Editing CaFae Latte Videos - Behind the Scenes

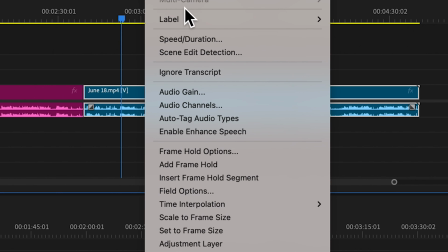4:15 And then with Bob, I go through and label her as Violet.
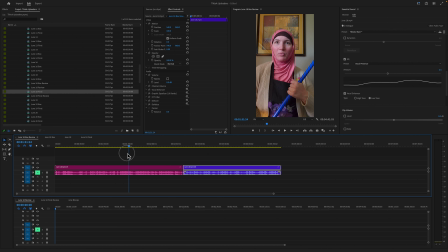4:20 So then I go through and make sure that all of them are color coded. For this one, it's rather easy because there's just two characters. So that makes it relatively easy on my part.
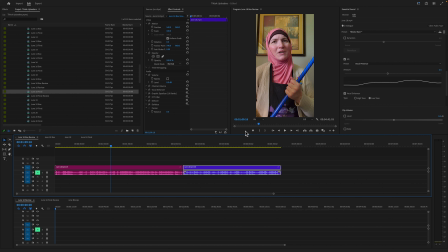4:33 Then the next part that I go into is I'm going to pull this up again, go back to my workspaces,
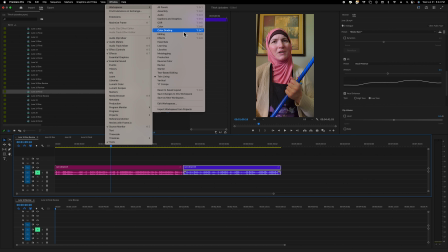4:41 and I'm going to select color grade. So we're going to go into the Lumetri color,
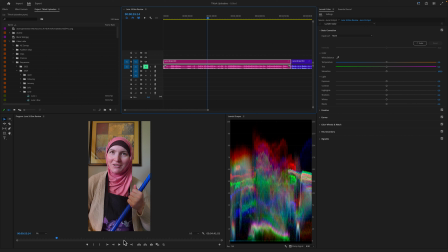4:48 and what I kind of do first, well, you want to find, there's a thing on here called white balance. You want to tell the camera what's white. It's better to do it on the camera, but because we have smartphones, they're just like, we're going to do whatever we want.
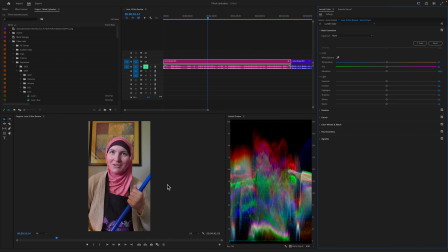5:03 So I'm going to select this dropper. Come on. let's do the dropper thingy. There we go. So it's basically right now, lots of fun colors.
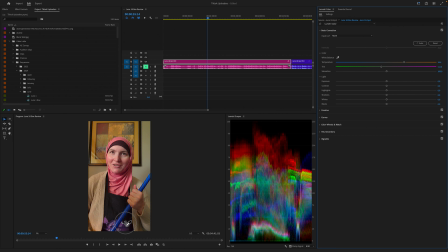5:18 I got to find something that's close to white. So this is what I'm telling the computer is white. So,
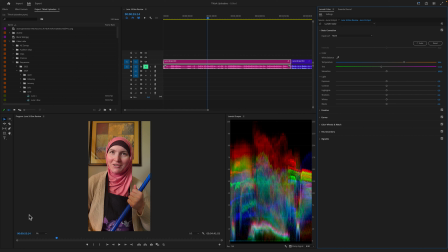5:29 it's adding more orange and it's adding more green to the tones so that way it pops out more.
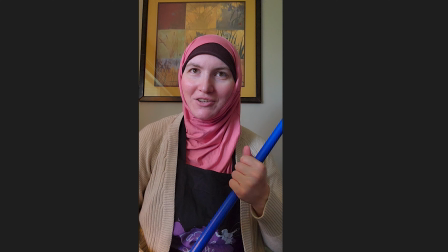5:38 Turn that off, turn that back on. So then from there,
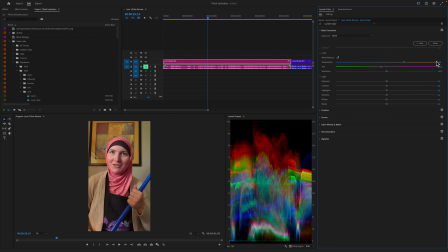5:45 I've noticed that a lot of her colors tend to be a lot more harsh, so I desaturate it by like 10% to make it where it's not as blinding. In here, then I do a thing called crushing the blacks,
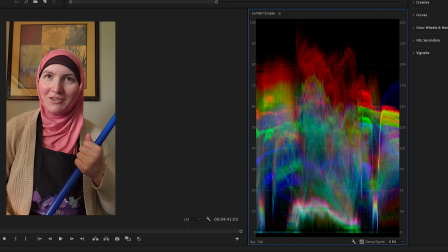6:04 which is taking this area down here and telling the computer that, hey, this is black and it's not black enough.
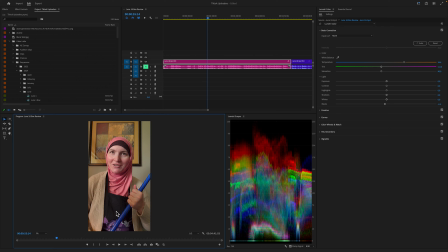6:12 So if you look over here, you'll see the
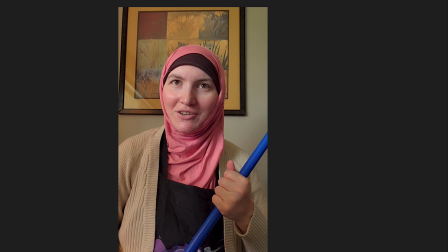6:20 apron do more blackness and stuff.
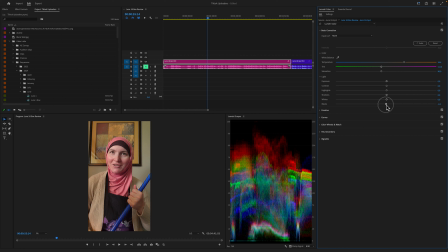6:24 So I'm going to bring it down just to the 0 because I don't want to do it too far. It's only 0.2, but it makes a difference. Then the whites, I'm going to bring up just a little bit, so that way it's brightening it here.
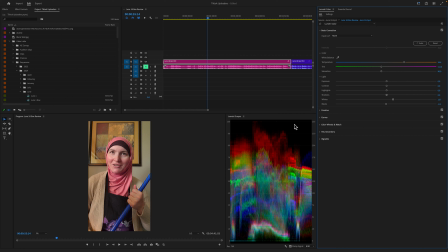6:40 And then you always want to try to have it underneath this line here, otherwise you're going to deal with a blown out image. And then shadows are the area that's in between, I believe, the 50 and down.
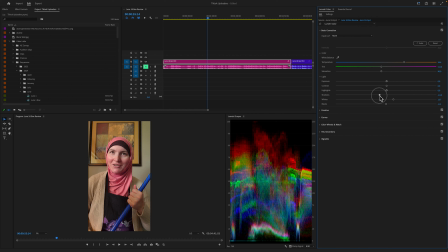6:57 So shadows, usually for these characters, I bring it down to make the color pop a little bit more. And then I bring up the highlights, which is bringing up the whiter side of that.
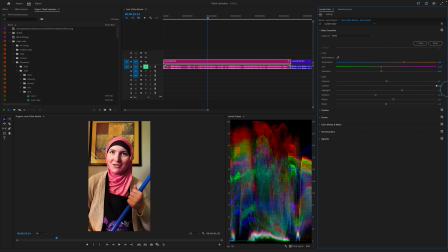7:12 And then contrast, you can make it more colorful, or not as strong. I've found that a happy medium is just a tad down.
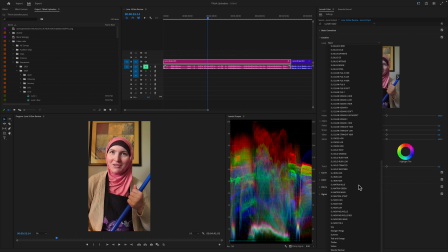7:27 Then I go into creative, and I've found that these are all like different color tones.
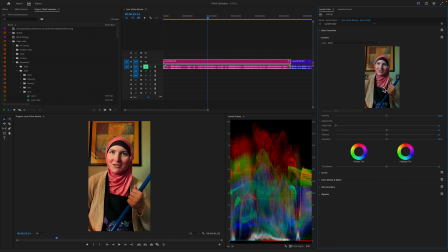7:34 So like, hey, if you really like the movie Drive, you can use this and put it into there. If you really like The Godfather, you can make it look like The Godfather, and it does all the work for you, which is really cool.
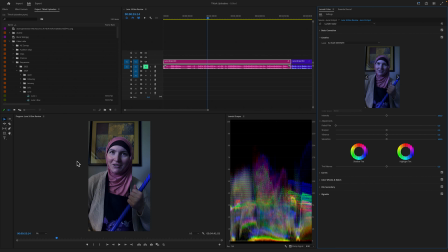7:49 For like the night shots that I've done, I've tweaked this. I've used SL Blue Day for Night, and then tweaked it to where it's either darker or not as prominent, but it still looks like it's night out.
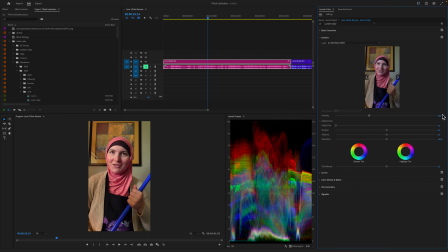8:03 I usually use neutral, and I choose 65%.
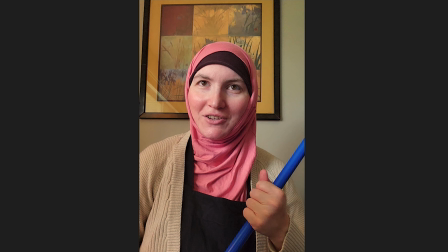8:13 You can turn it off and see the difference that it does.
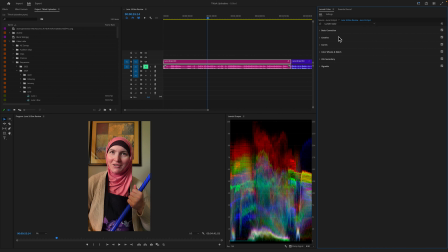8:18 At least to me, it does. And then from there, I go over and do the same thing to Bob.